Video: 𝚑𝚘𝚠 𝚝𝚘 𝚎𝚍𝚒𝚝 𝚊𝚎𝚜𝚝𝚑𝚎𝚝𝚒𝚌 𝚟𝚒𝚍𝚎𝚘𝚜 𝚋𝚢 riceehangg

Welcome to Rice University Editing 101. Hi everyone, my name is Rice if you're new here, and welcome back to my channel. Pretty much the hardest thing about my YouTube journey thus far was trying to figure out how to edit.
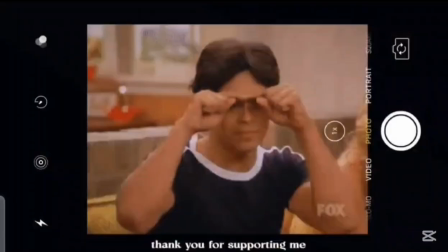0:16 So as a really big thank you to all of you guys who supported me along the way, I wanted to kind of share my editing process as well as some tips and tricks that I picked up along the way. So without further ado, let's get started. So for the first 16 videos on my channel,
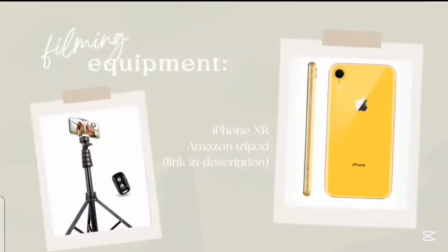0:31 I filmed and edited exclusively on my iPhone XR that I got in 2018. So you definitely don't need, the newest iPhone, the newest stuff to make YouTube videos. I edit exclusively on my phone using a software called VLLO. I only edit on my phone because VLLO isn't supported on my laptop because I don't have the newest MacBook. I believe any laptop that has the M1 chip or newer can do this, so feel free to follow along, but as of right now, I do everything exclusively on my phone. The way that I personally like to think of my editing process is kind of like a cake,
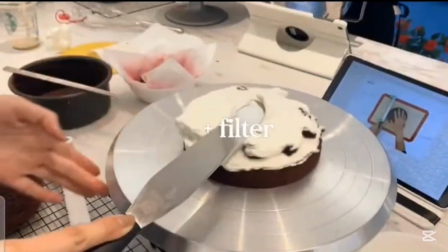1:12 where we'll add adjustment layers one on top of the other until we have our final creation, which is, the cake. The things that I'm going to be going over today include number 1, basics, frames, text, stickers, sounds, transition, color, and then that'll be it.
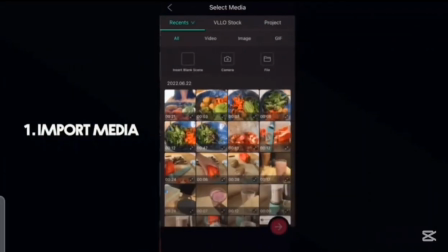1:30 So let's start with the basics. There are a ton of other videos that go more in depth, so I'm not going to spend too much time on this.
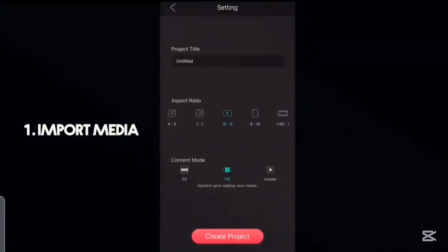1:37 All you have to do is select the videos and import them into the app. I like to have them all in chronological order before I get started.
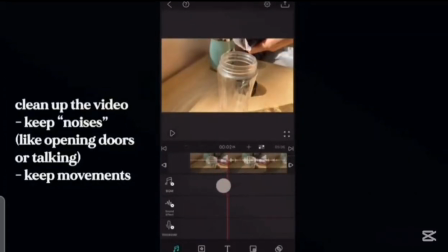1:43 First things first, I like to trim my videos, get rid of all of the awkward ums and unnecessary pauses.
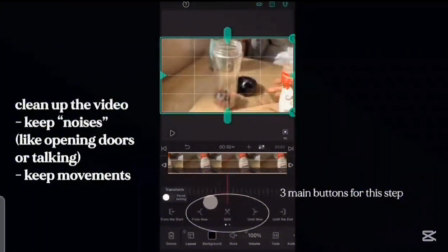1:49 With the rise of short form content, I like to keep my videos short and to the point or else people get bored.
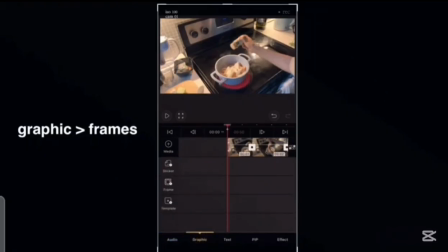1:55 Next, let's talk about frames. First thing I like to add after I do my basic trim is a frame.
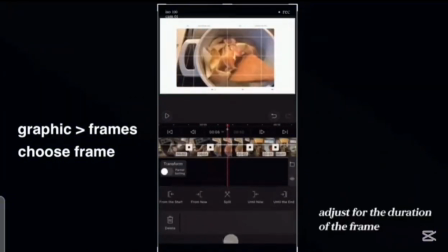2:01 All the frames I use are available in the native VLLO app. I like the simple line frames and the film frames for a more retro vibe.
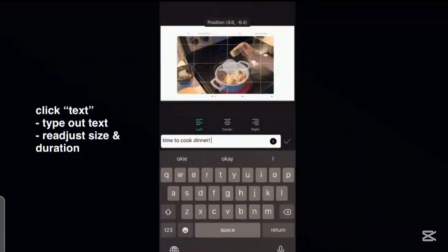2:09 Then I also like to add text. So some of the fonts that I personally really like to use will be listed here.
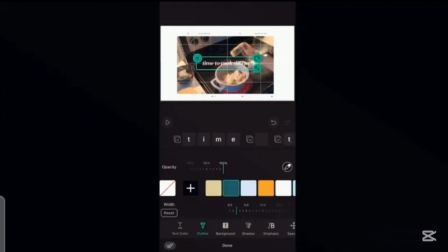2:17 Pro tip, you can add a dark outline to your text to make it pop more. This works really well, especially if your text is white.
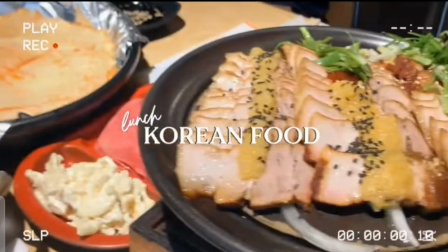2:24 I also like to use multiple fonts to keep the audience visually engaged.
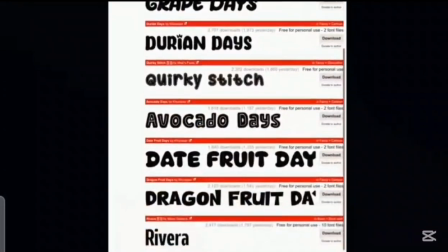2:28 There are endless options for different fonts on dafont.com. I've linked a video tutorial on how to import fonts into VLLO if interested.
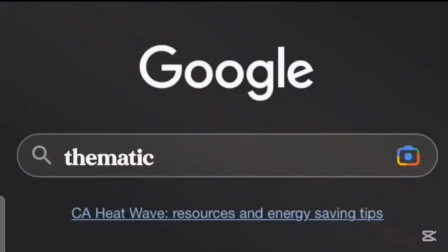2:37 When it comes to sound, I source all of my music from 𝚎𝚒𝚜𝚎.
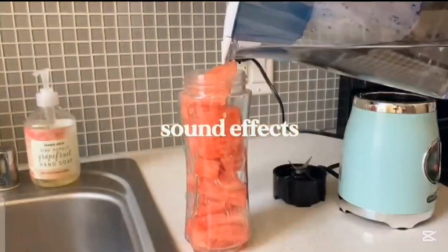2:41 For the first 6 months, I used a regular account, so I think sound effects are something that I noticed not a ton of YouTubers mention when it comes to editing.
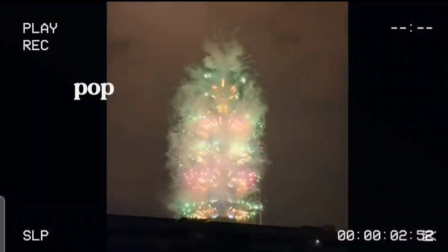2:50 Adding sound effects during scene changes or when things pop up on the screen can really help to keep the audience engaged for longer,
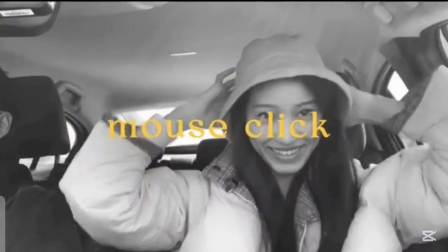2:57 and my favorite sounds on VLLO include mouse click, camera shutter, pop, short whoosh, ding.
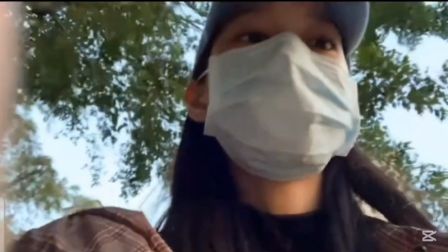3:03 Feel free to play around with the sounds, and you can also import your own as well. A lot of people say show not tell when it comes to YouTube, but why not do both?
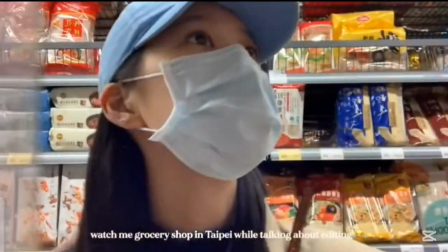3:11 You can show yourself doing something as well as narrate it to keep people interested. You can even talk about something completely different than what you're doing in the video.
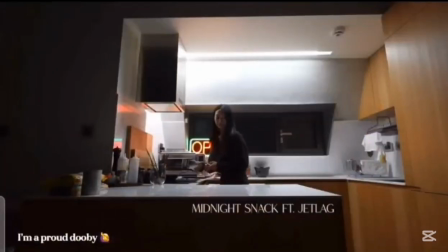3:19 For example, a reason why I like Doobie Doobop is because she talks about interesting topics while showing herself cook.
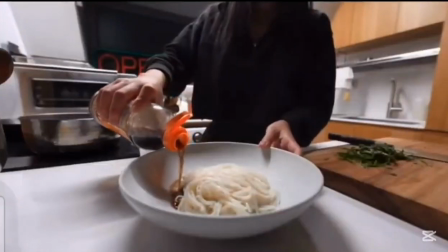3:25 This is really great, especially if you're more camera shy and don't feel entirely comfortable yet talking on camera.
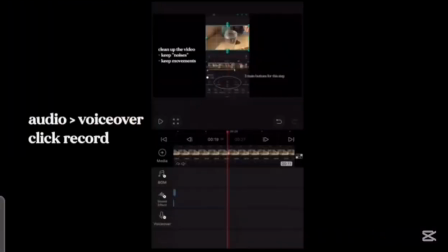3:31 There's also a voiceover function native to the VLLO app where you can record and edit voiceovers.
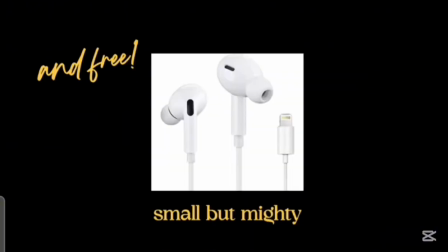3:37 I use the microphone on my old earbuds that came with my phone, but you can also use an external mic if you have one.
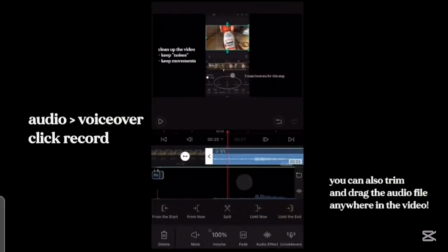3:43 You can also make any adjustments as needed to the voiceover directly in the app.
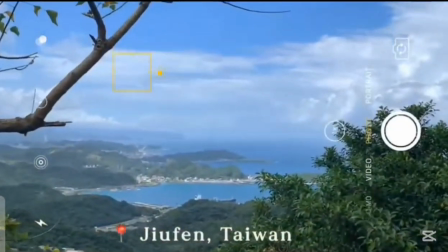3:51 VLLO also has a lot of really great stickers you can also add. Some of them are also animated too, so it makes your videos more dynamic with more moving elements.
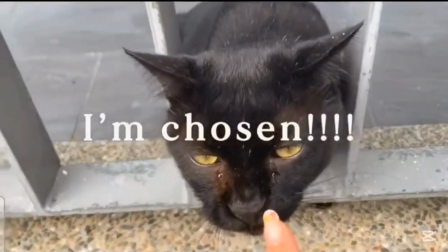4:00 Sometimes when the stickers pop out, I also like to add a sound effect. I think stickers also help to contribute to the overall vibe you're trying to give off in your videos.
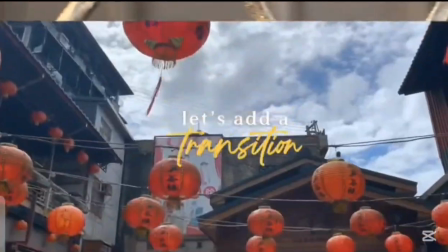4:08 Next, we're going to talk about transitions.